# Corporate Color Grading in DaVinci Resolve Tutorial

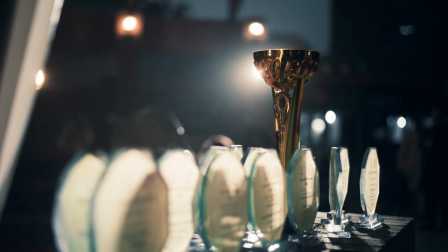Today we will create this shot in DaVinci Resolve. It's a 8-bit footage in S-Log2.
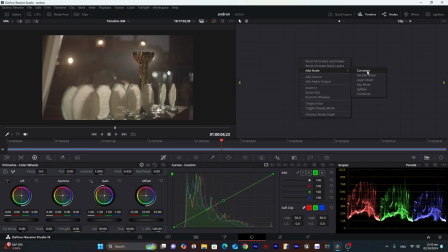So first we will use the temperature node, then the Rec 709. So we will adjust the white balance after applying Rec 709. Go to Effects, Color Space Transform.
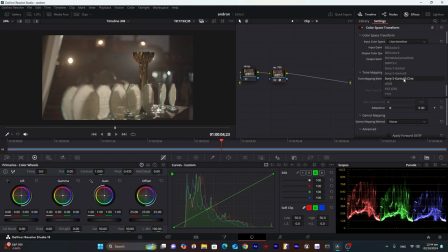For input color space, I will choose S-Chemistry. And input camera, I will choose S-Log2. And output color space will be Rec 709.
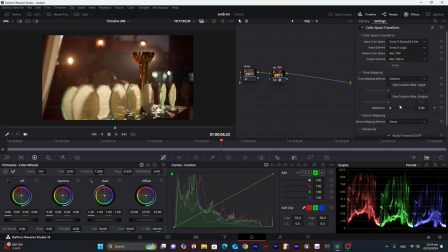Output camera will be Rec 709A. So you can see our footage is more towards red. You can see the charge here. Shadows are a little bit higher in red. We'll try to adjust the white balance in temperature node.
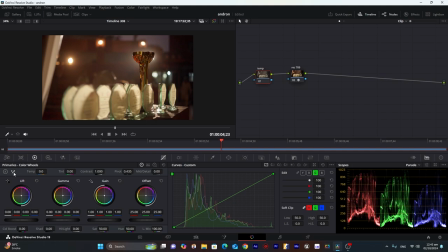That's before this Rec 709. So we will use this pick color tool and go here because this was white surface. So this is how it looks, but we can see in the shadows. Highlights are a little bit red still. So we'll try going to left and move our cursor in the opposite direction than red.
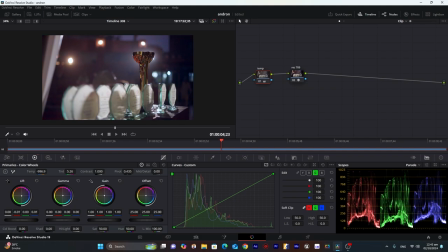So this is red. We'll move toward round about here. So I can get clean white. So we will go into the gamma and decrease our blues. So these are blues. We will try to move them towards green.
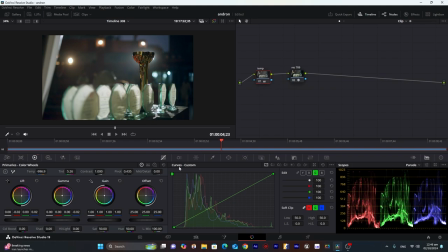So this is the footage that we get if I disable the temperature node. We can see the difference that we made. So you can see the charts here, and now they are almost balanced. There are a little bit more of blues. We will try to decrease that too.
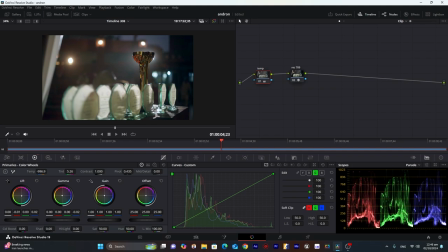Bring this Rec 709 at the end, and then we will add contrast and the lift. I'll try to increase the lift a little bit, or maybe decrease the gain, and now increase the gamma.
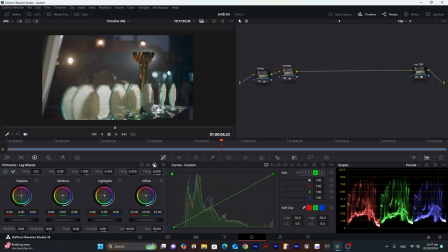So now go into the log wheels and decrease highlights. Go into the HDR mode, and in light tab I will increase the light.
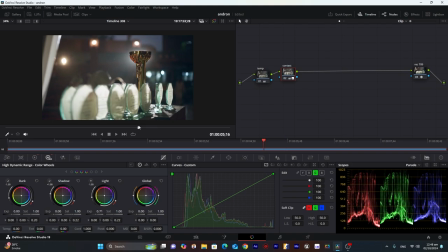So we can see here the difference that we made. So it's look good to me, and highlights are not above this line, or we can decrease them a little bit. So around about here. Next node will be saturation.
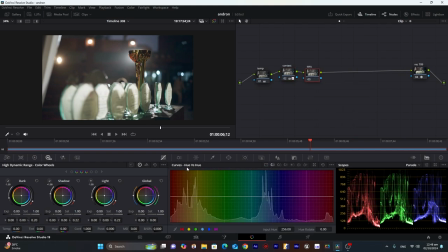For most part I do saturation using these curves, hue versus hue, hue versus saturation, and hue versus luma. So let's do it. Then I will add markers for red. You can see here I'll try to match it to a little bit of yellowish look.
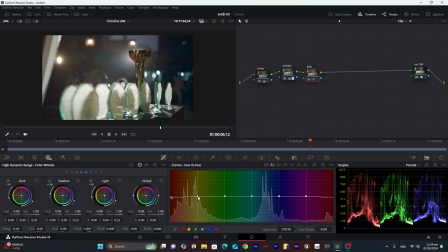Yeah, here. And for yellow, this atrophy, I'll try to give a little bit of reddish look to make it stand out from the background. So for the greens that are here, I will decrease them towards blue.
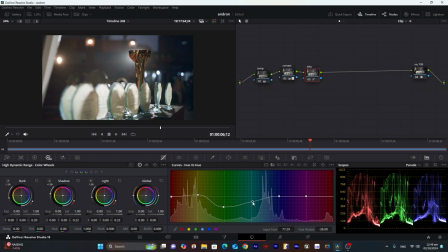And for cyan, I will make it a little bit of white look. And for blues, I will increase the blues, and I will increase the blues. And now we will move to hue versus saturation, which is to increase saturation of each individual color.
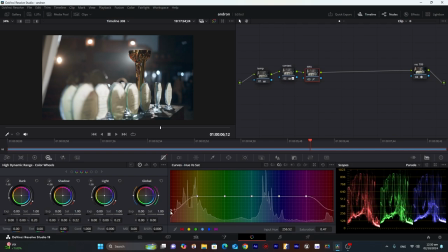So for red, I will decrease this. So we'll try to decrease that, not too much, but round about here. And for the yellowish part, I will increase the saturation because that's the color of trophy. We will try to increase that to as much as we can, so it don't affect the other areas.
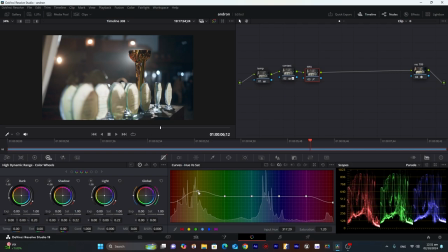You can see here, I'll try to keep it here. I'll try to decrease them. And for cyan, I will decrease it, so all of the cyans here and here will be gone. So we'll get a clean white look. And for these blues, you can see, look here, and there are blues in the shadows also.